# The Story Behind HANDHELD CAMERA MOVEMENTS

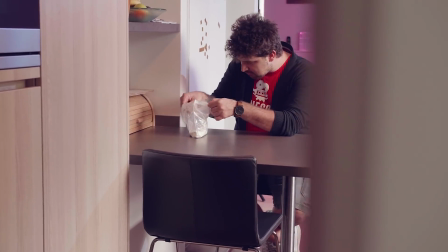Now, why do we move the camera around? It sure does look more dynamic, but that's not the only purpose.
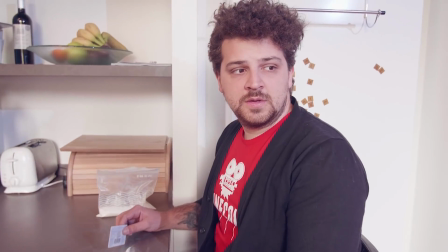Every movement tells a visual story, and that's why we're taking a look today at the story behind the camera.
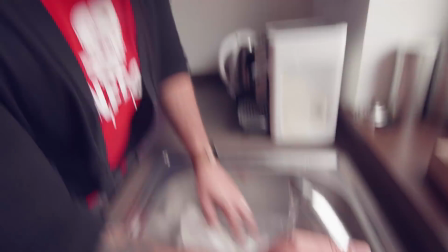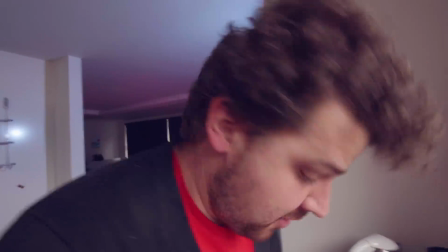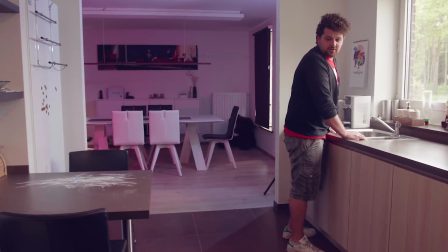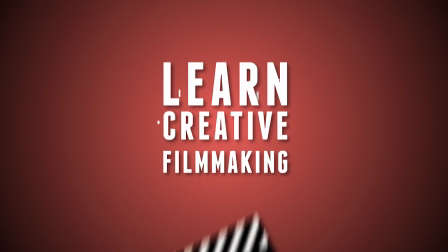Hey folks, it's Jordy here for Cinecom.net and welcome to Creative Tuesday, a weekly series where we share some creative filmmaking tips.
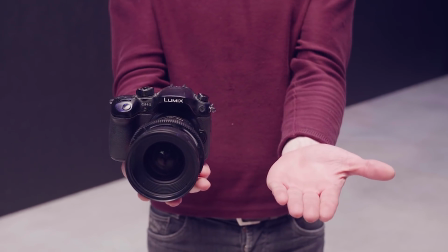And the only thing that you're going to need for this video is a camera and your hands. There are various ways to add movements to your camera.
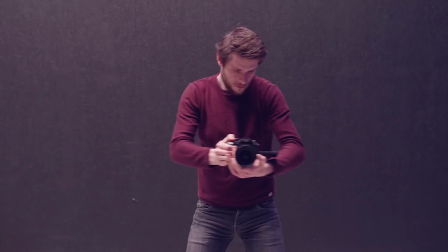You can have a still handheld motion, a heavy motion, push the camera forward or to the sides, and that list continues. So expensive equipment is not always needed. When you want to tell a visual story, it's important that you first think about that story, and then about the shot you want to take. Don't just make a movement because it looks cool. Let's just kick it off with the first one, the normal state.
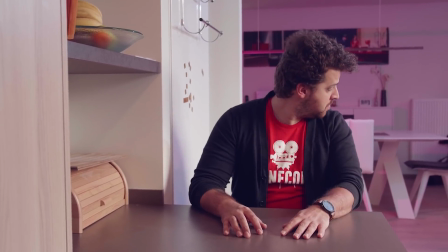Right here we have a shot of Janek just sitting at the table. Nothing much is happening, there's not much emotion. However, we do like to set a certain tone. The normal state is a great way to transition your audience into the feeling that you would like to create. And since Janek is going to do something bad, we're starting our first shot with a gentle handheld motion.
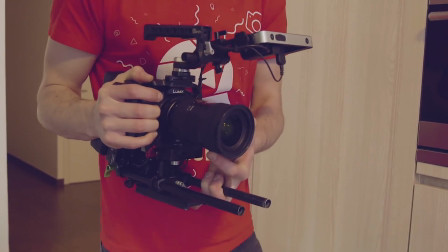I'm pressing the camera against my hip and breathe rapidly to get a subtle camera shake.
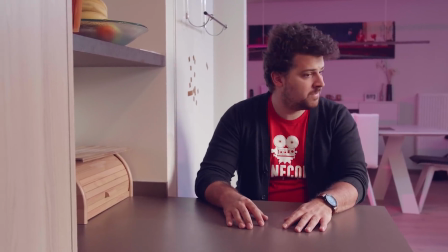Next up, Janek takes out his bag of flour, and he looks around whether or not the coast is clear.
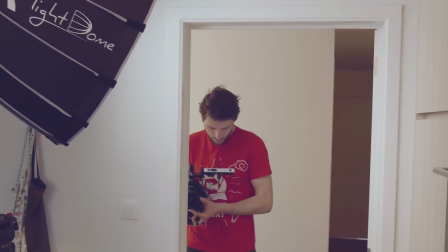So he's doing something suspicious. To tell that into a visual story, I'm going to take distance from Janek, zoom in, and use a foreground object.
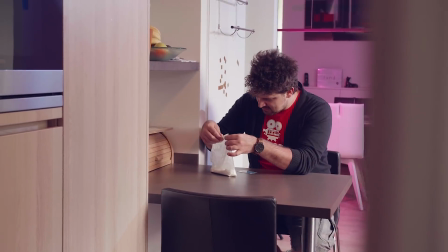And now it feels like the audience looks from a distance to Janek as he does something sneaky.
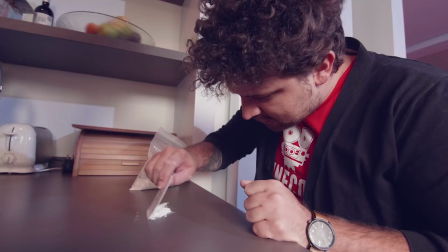I also retain that same handheld motion as long as nothing goes wrong. We could have also gone closer to Janek and make the audience feel part of his actions. So, there's no real answer to which camera movement or standpoint that you have to choose.
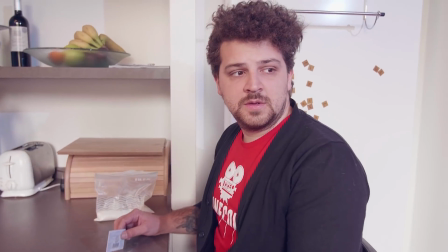Important is that you think about it. Next up, Janek hears something outside. There's someone else around, and of course we don't want to get caught.
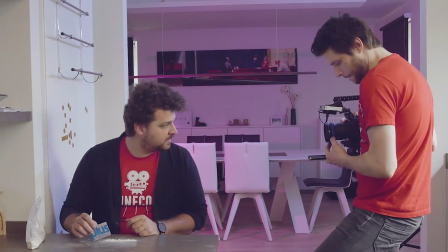So visualize that tension. I'm going to push the camera slowly closer to Janek. I'm gonna try to reduce the shake as much as I can because Janek is focused.
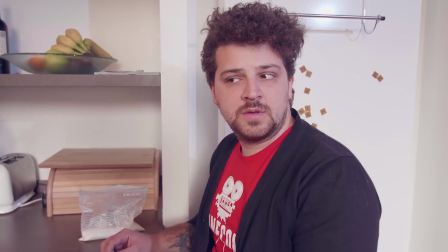He's trying to get control over the situation. And because he is focusing, trying to hear where the sounds are coming from, I'm going closer to him, focusing on Janek. But then he panics, he loses his focus and tries to make a rapid choice.
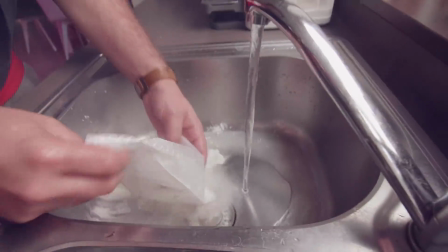So we're going to visualize that panic as well by suddenly adding more camera shake. And because we also want the audience to feel what Janek feels, we bring the audience to him.
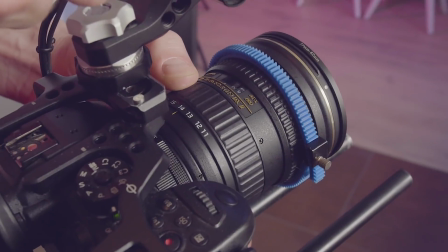Stand with your camera close to your subject and film wide angle. And because we're so close to Janek, we're also trapping him in the frame.
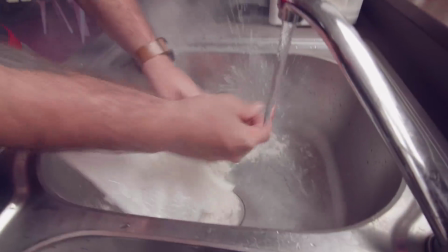He has nowhere to go visually and in the story. And suddenly the dog comes in, which is a relief for Janek.
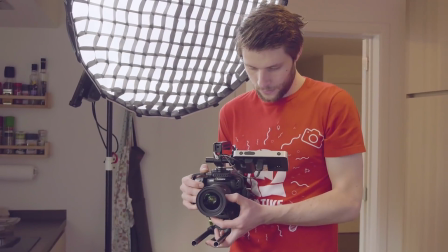It aren't the cops or his wife, so he's relieved. And I'm choosing a pulsation handheld movement here, together with a pull out.
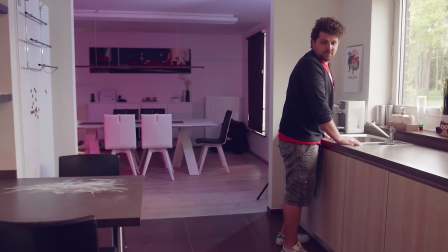And here's why. The handheld movement is very gentle because everything is okay, nothing bad has happened. The sudden shakes or pulsation is because something bad almost happened. It's kind of like the aftershock of the tension.
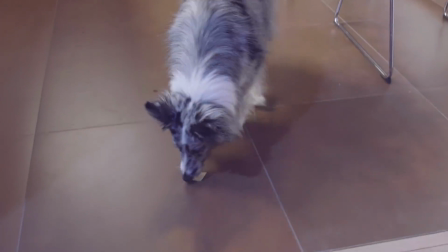Then the pull out, stepping away from the subject, gives him space. Where we first trapped him in the framing, we're now giving him back that space.
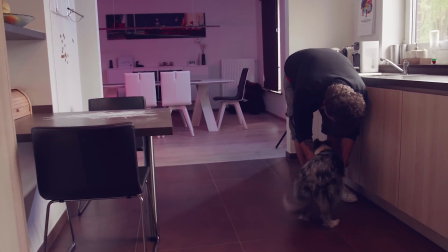And this is also nice to introduce the dog who's running towards Janek. So these were 5 simple camera movements with a story. And if you would like to learn a whole bunch more, I invite you to follow me on Skillshare,
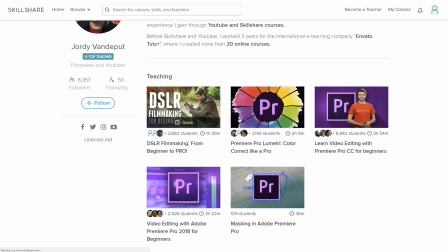where we have an in-depth DSLR cinematography class, and you'll get the entire foundation of professional filmmaking,
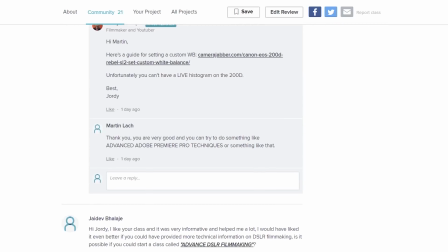plus you're in direct contact with me over there so that I can help you further with your filmmaking career. And by clicking the first link in the description below, you can actually join me at Skillshare for 2 months for free. Thank you all so much for watching.